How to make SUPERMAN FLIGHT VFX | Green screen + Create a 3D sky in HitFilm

So now just repeat these steps as many times as you need to create a dense cloud environment.
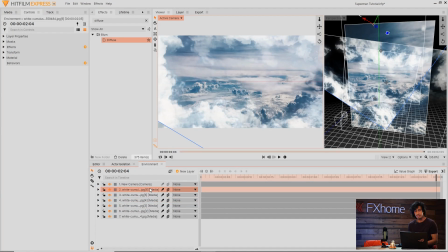500s
In the final shot, I think I ended up having upwards of a dozen different cloud layers, but they were all the same picture, just placed at different points.
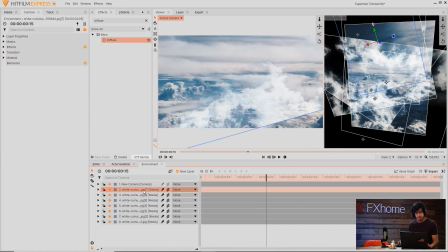508s
If you notice a seam in one of your layers, a quick way to fix that is to select the layer and then double-click the rectangular mask tool.
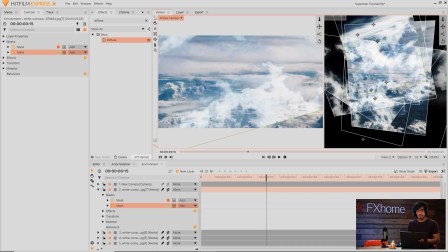514s
This will create a mask that is completely around the borders of the layer. Then what you can do is come in and feather it, as well as decrease the expansion to choke it in a little bit.
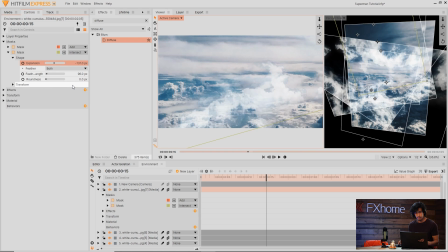527s
You might have to change the blend mode so that it interacts correctly with the other masks that you have created.
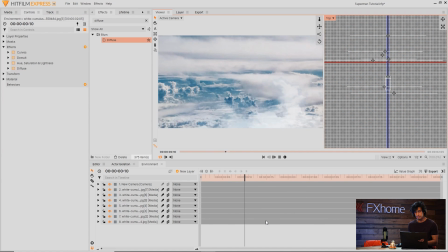534s
Here's a top-down bird's eye view of my scene. You can see all of the different cloud layers represented as white lines and the camera moving through them in 3D space. I don't want to spend too long on this because you can spend a really long time making a bunch of different layers and creating a really complex 3D scene, but let's go ahead and move on to compositing Tom inside of this environment.
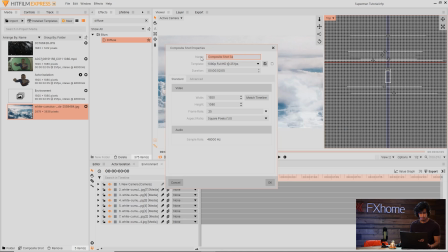554s
Once again, I'll create a new composite shot and call this one Assembly.
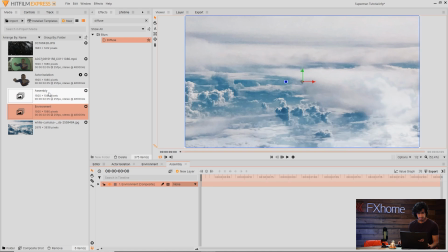559s
Then I'll bring in the environment comp as well as Tom's actor isolation.
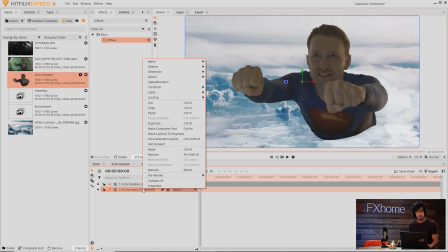566s
Don't forget as well, once you're done with the environment, you can also pre-render that to speed things up.
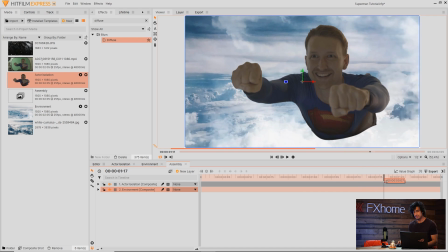571s
So here we've got a basic rough version of Tom flying through the sky, and it doesn't look great, so we're going to do a couple of things to improve it. The first is to blur the background. So for that, I'll come up and select the lens blur effect, and I'll drag that onto my background layer.
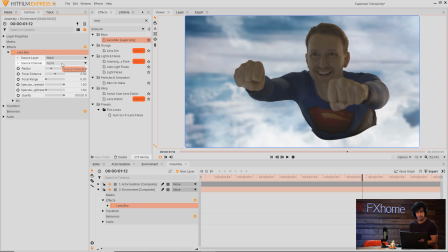586s
You don't want to crank this up too high because the camera shouldn't technically have that much depth of field, but I'll go ahead and hide some of the minor details by setting it to maybe 25. I'll also add a zoom blur to help with the idea of motion,
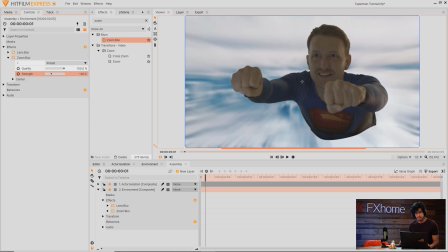600s
I'll add that on and set the strength to something negative so that it appears to get sucked into the center. Maybe negative 10. And then I'll move the control point over to where Tom is so that the motion appears to come from that direction.
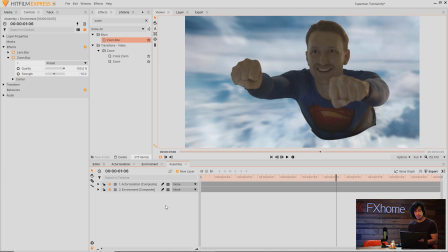613s
I knew when we were filming this that we wanted to aim for a 235 letterbox, so the fact that you can see the bottom of Tom here and that he appears cut off doesn't really matter because I know that I'm going to add a letterbox effect,
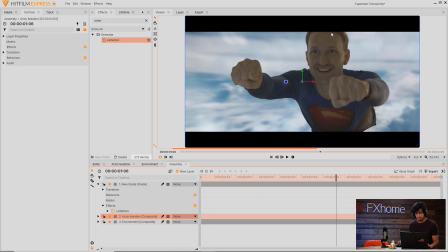624s
and that's going to hide some of the details once I frame him up correctly.
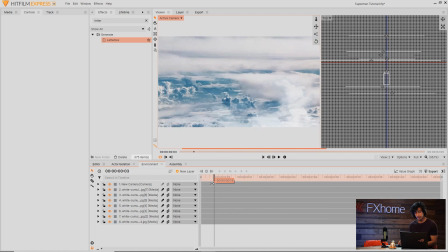629s
Going back into the environment comp real quick here, one of the things I would recommend is turning on motion blur for each of the layers, and that's this button here.
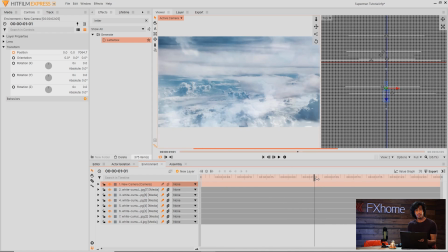636s
You can click and drag to turn them on all at once. And depending on how fast you've keyframed your camera, that might make a major difference in the smoothness of the comp.
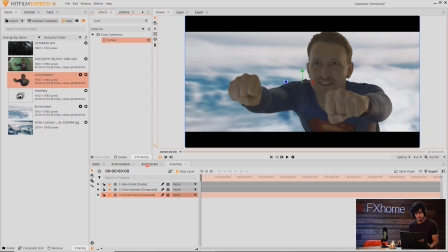646s
Let's start with a simple curves effect on Tom to get his black and white levels at the right place.
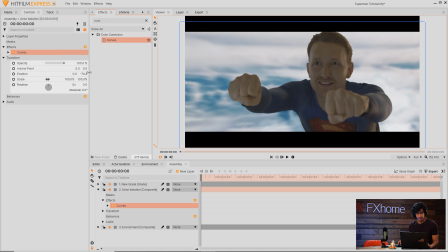651s
So I'll go ahead and add that in and make some space.
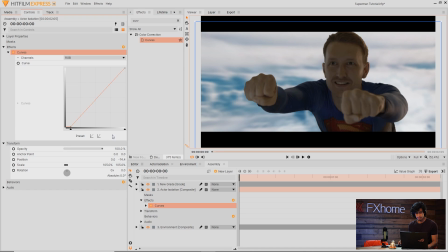655s
And I'll drag the left end of the curve down to add contrast, and the right end up to increase the brightness. This is dependent on your scene, so if your Superman effect takes place at night, it will look a lot different to what we're doing here.
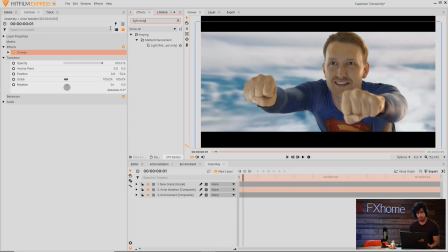667s
Another thing that will help the composite is the light wrap effect, and I'll drag that onto Tom's layer.
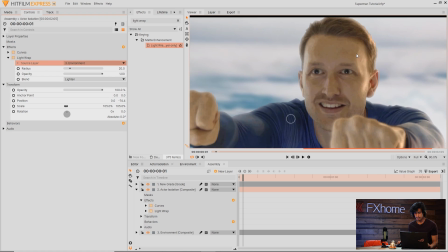673s
And from the source layer, select the environment. This will make the light and color wrap around Tom's layer, which will help sell the idea that he's in the same environment. One of the mistakes people make with light wrap is they make it too strong. You shouldn't really consciously recognize that there is light wrap going on in the scene.
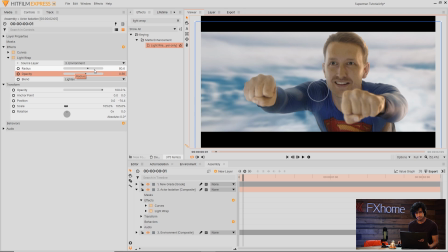689s
It should just complement it and be there as a sort of hidden effect. We can add a couple extra environmental bits to help blend the two layers together. When we shot this, we knew that we wanted the sun to be on Tom's left side, which is why you can see a highlight here on his head.
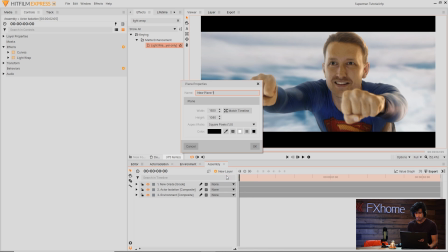703s
To fake the idea of a sun on the right side of the screen, what I'll do is create a new plane, and then add the radial gradient effect onto it.
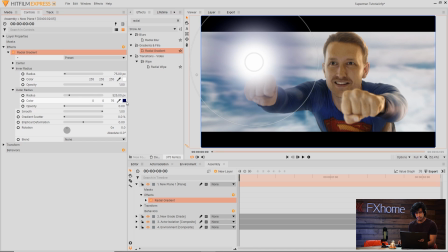713s
I'll set the inner and outer radius to something a bit more orange, and then set the blend of the plane to either add or screen. Make sure this goes below the letterbox as well.
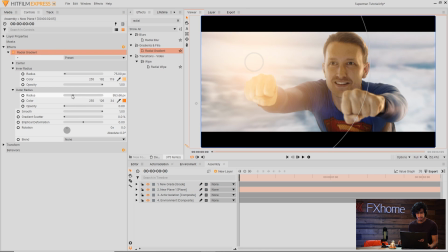727s
You can drag the viewer handles or use the slider in the controls panel to change the size.
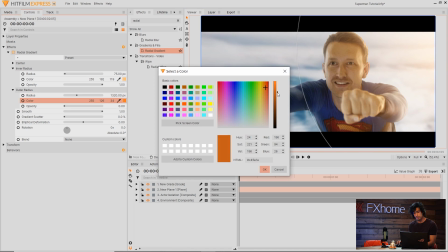732s
I'll then put it over here on the right. If it's too strong, you can either make the color darker or decrease the opacity in the transform properties.